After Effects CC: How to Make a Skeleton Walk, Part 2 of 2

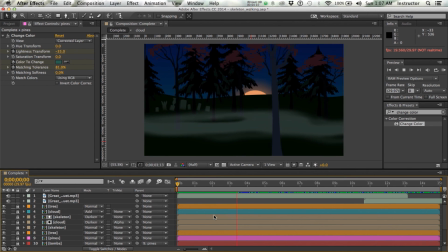So I've gone ahead and built a landscape for my skeleton to walk through using straight parallax. It doesn't include a camera, it's just flat two-dimensional layers moving at different paces.
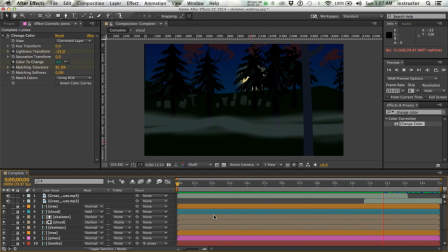You can see I've got some trees in the very foreground and then a middle ground with some fog and some more trees. Further back, the pine trees, a little cemetery, some hills, and at the very back I've got the moon rising on a blue background.
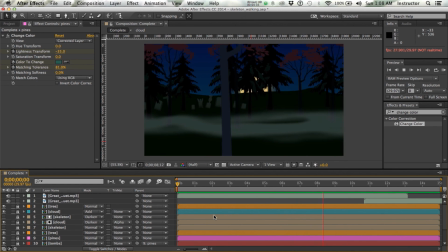So that's the environment that I want to put my skeleton in. So I've positioned him at the very beginning on the right-hand side, and then further along the timeline I've positioned him so that he's actually leaving the stage.
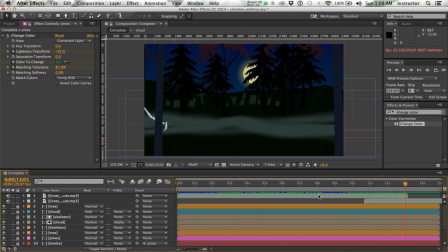Now when I say him, I'm referring to the composition that has the marching in place skeleton, and by having the composition change position from right to left, it gives the appearance of him walking. So here's a quick preview.
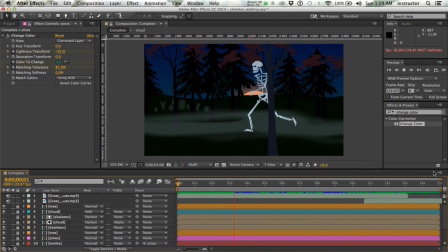We're not hearing it right now, but I've added a couple of owl sounds. They are barred owls, Ohio barred owls, to give it just a nice autumnal feeling. So I'm going to render that out, and that's how we'll close our movie.
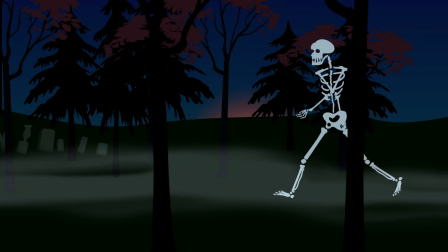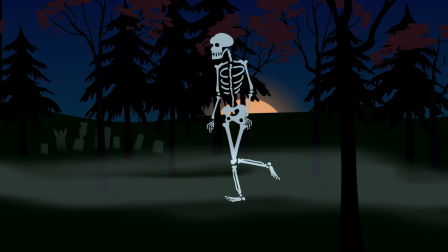Mm-mm.